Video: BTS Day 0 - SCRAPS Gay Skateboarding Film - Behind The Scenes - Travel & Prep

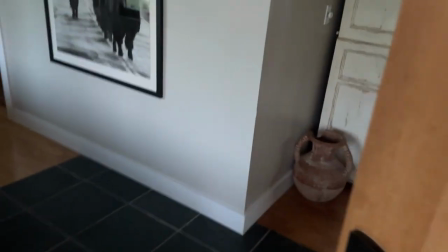[4:08]
Okay, I'm just going to open the door right here and show you a little bit of the house. Here we have our beautiful living room.
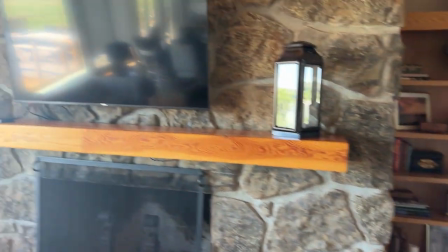[4:14]
It's so open, beautiful, lots of natural art from Montana. Lots of wildlife, taxidermy, you name it.
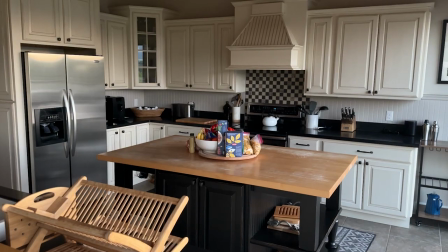[4:21]
We have a pantry, we have a laundry room. Here is a beautiful kitchen that we are so lucky to be able to cook in every single night.
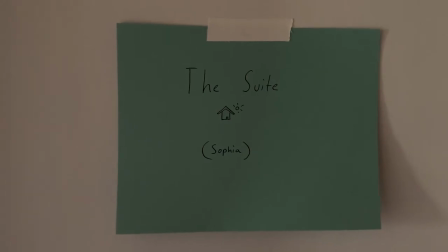[4:29]
Everyone gets a special room with a special name.
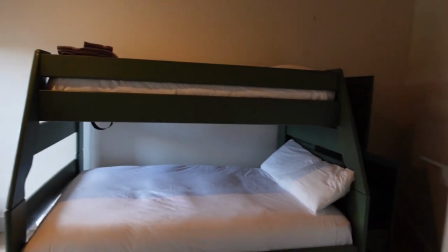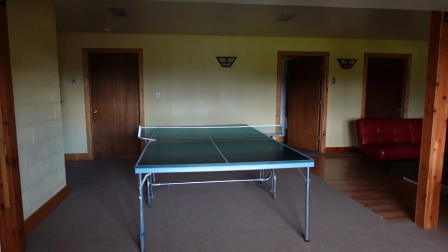[4:37]
Downstairs we have a pinball table, pool table, some extra space to get ready, and the backyard.
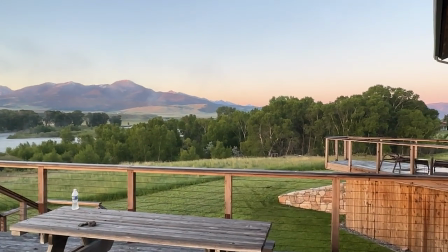[4:43]
We're on 12 acres of property. All the nature around here is so gorgeous. Look at this incredible view behind the house it's amazing and we're so lucky to be here
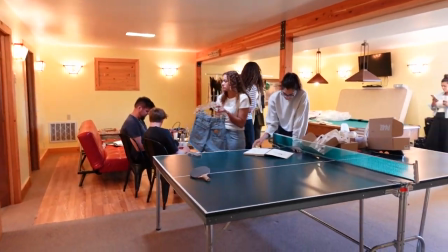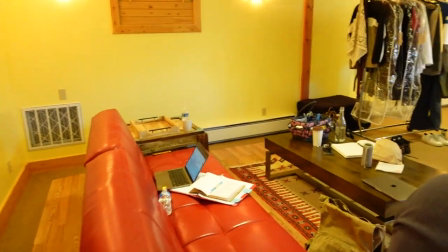[4:58]
i love this one what'd you guys love it so audrey pucannon is a mentor of ryan's and she kind of helped us find um oh thanks man
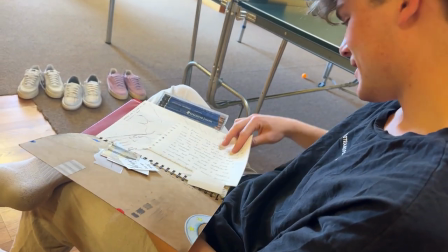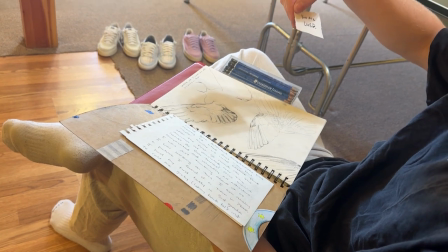[5:12]
oh here's the pendant for if you want to look at that that's so sweet
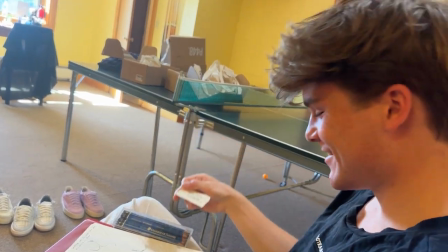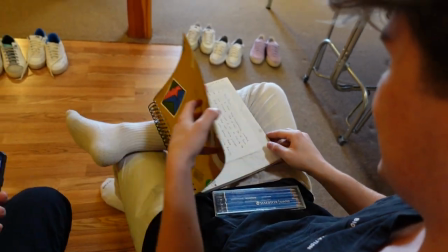[5:26]
So we had an artist named Jonathan Kent Adams from Mississippi,
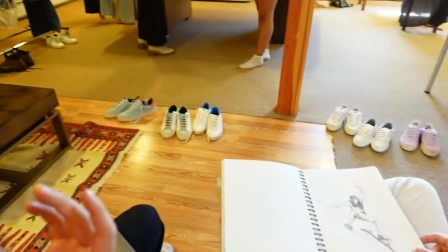[5:30]
he's like a friend of our director's mentor and yeah so
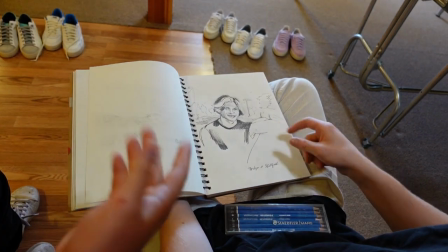[5:35]
the goal of the sketchbook was for it to obviously show that that this is this is Dorian,
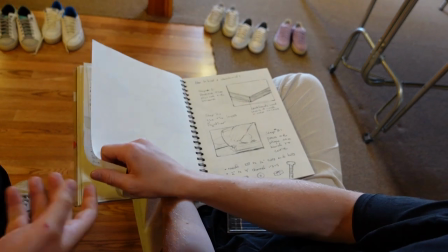[5:40]
this is Dorian, so we gave him the empty sketchbook, he read through the script,
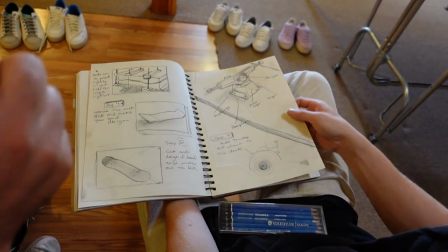[5:44]
he really loved what he read and as like a moment of a sketch came up he would start to draw and
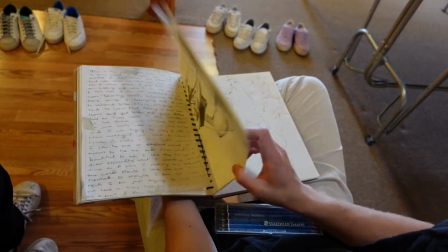[5:49]
um the notes are just like both to um Peter and to Gus the character and like you
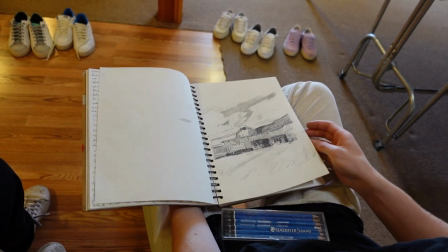[5:54]
know hopefully when Peter's on set he can like read through it get into that that vibe but um uh yeah and the goal was to like have
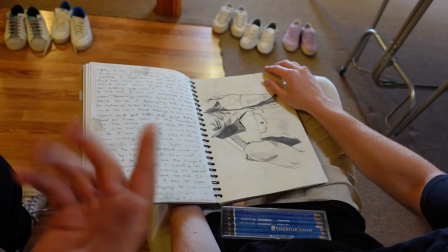[6:02]
it be clear that Gus has natural artistic talent but he's not like a seasoned professional of like 30 years he's still an 18 year old drawing
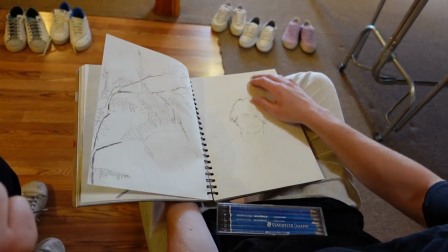[6:09]
so they're not perfect they're not polished and we'll have him kind of finish some stuff up while he's drunk, you know, during the scene,
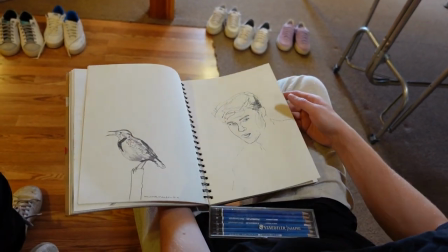[6:15]
but, um, yeah, yeah, that's you, that's so crazy, wow,
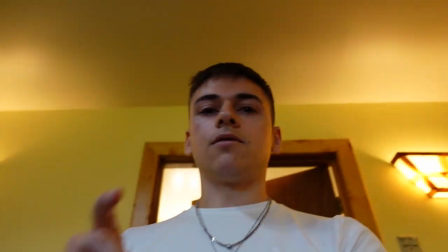[6:21]
yeah, I like the dress, that's sick, right, so sick, I think this is, like, we only make this, go wash scraps, yeah, does he take his watch off when he's working in the shop,
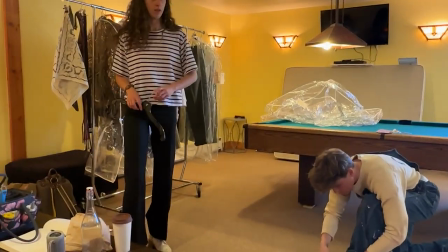[6:30]
or do you think he'd have it on, I kind of want to take that and put a little, like, bits of paint on it and stuff a little bit, too, these kind of things,
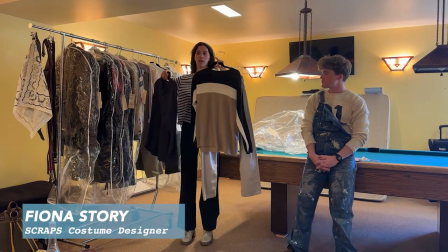[6:38]
I'm liking this, this one, yeah, I don't know,
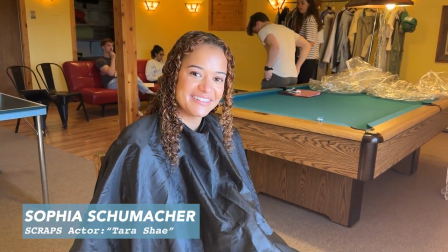[6:44]
How are you feeling? I'm excited. You look beautiful. Thank you. I wouldn't do that to the woodshop though.
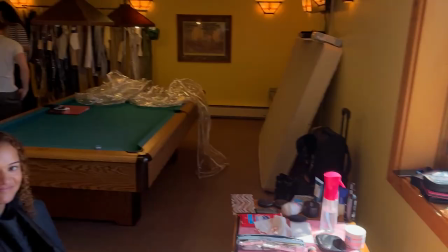[6:50]
Yeah. Say hi.
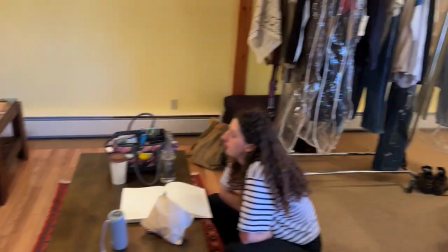[6:52]
The looks are on the same page and we don't get like, especially because they don't script you or anything, like we'll kind of be...
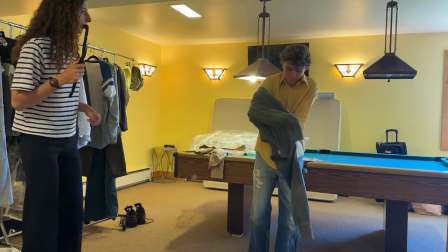[6:59]
Do you
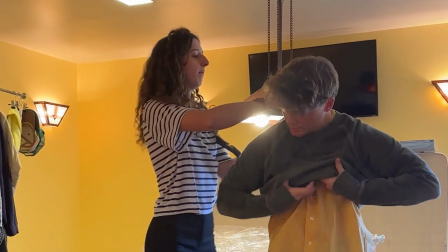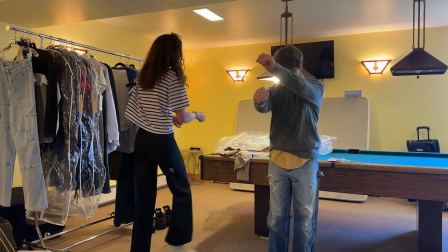[7:08]
want the sleeves to come out on you? Um, I'm not sure if we'll stand as well. Right.
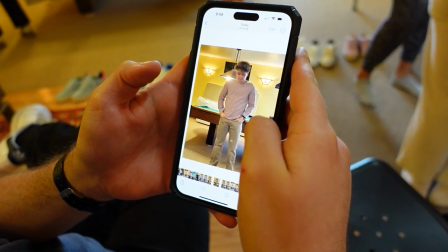[7:14]
Dude. Yeah, no. I'm so tough. I'm a great artist.
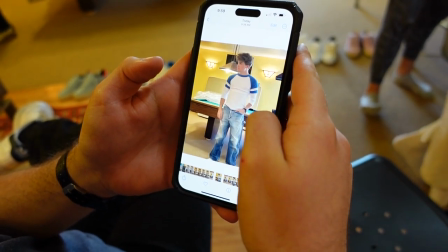[7:20]
This is good, they didn't give this to me.
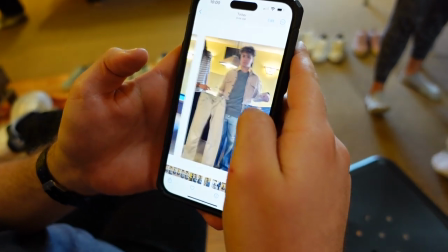[7:26]
and then so and this is for the bonfire scene at the end when it kind of gets romantic yeah it's like this is kind of the final look
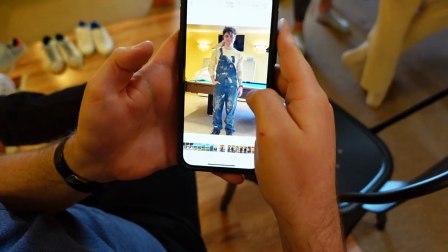[7:32]
yeah right and then it's
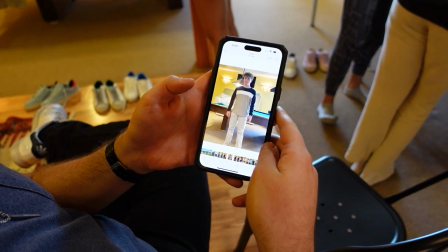[7:41]
like and then they'll be like a kind of a montage happening where where you know when they're kind of skating
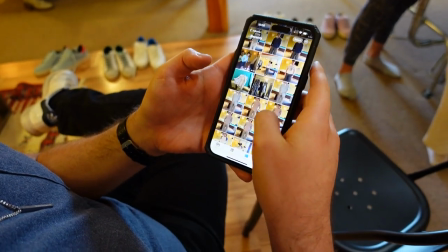[7:47]
together in the first becoming friends and we have like three picked out where basically kind of starts off with this look you He just says, like, bye, I'll see you tomorrow and he's like kind of trying to impress him,
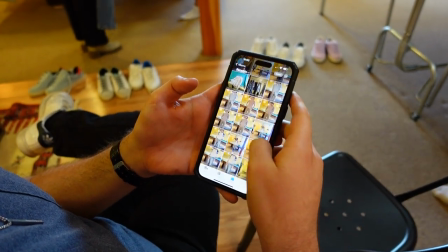[7:56]
kind of, you know, he's wearing a collared shirt and then he kind of will wear, will wear, um,
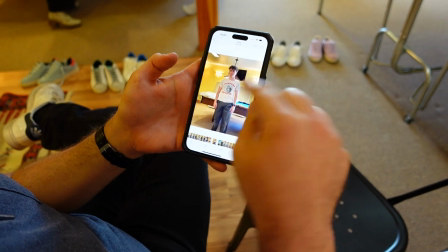[8:02]
he has like a sweater that will go over this and then like he'll take it off and reveal this so he's kind of becoming more comfortable and then when they,
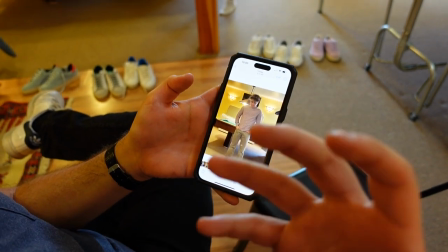[8:09]
on the third day, when he takes them to the woodshop, he's wearing this pink, more warmer, romantic color because you can kind of be like, is there, is there a romance kind of building?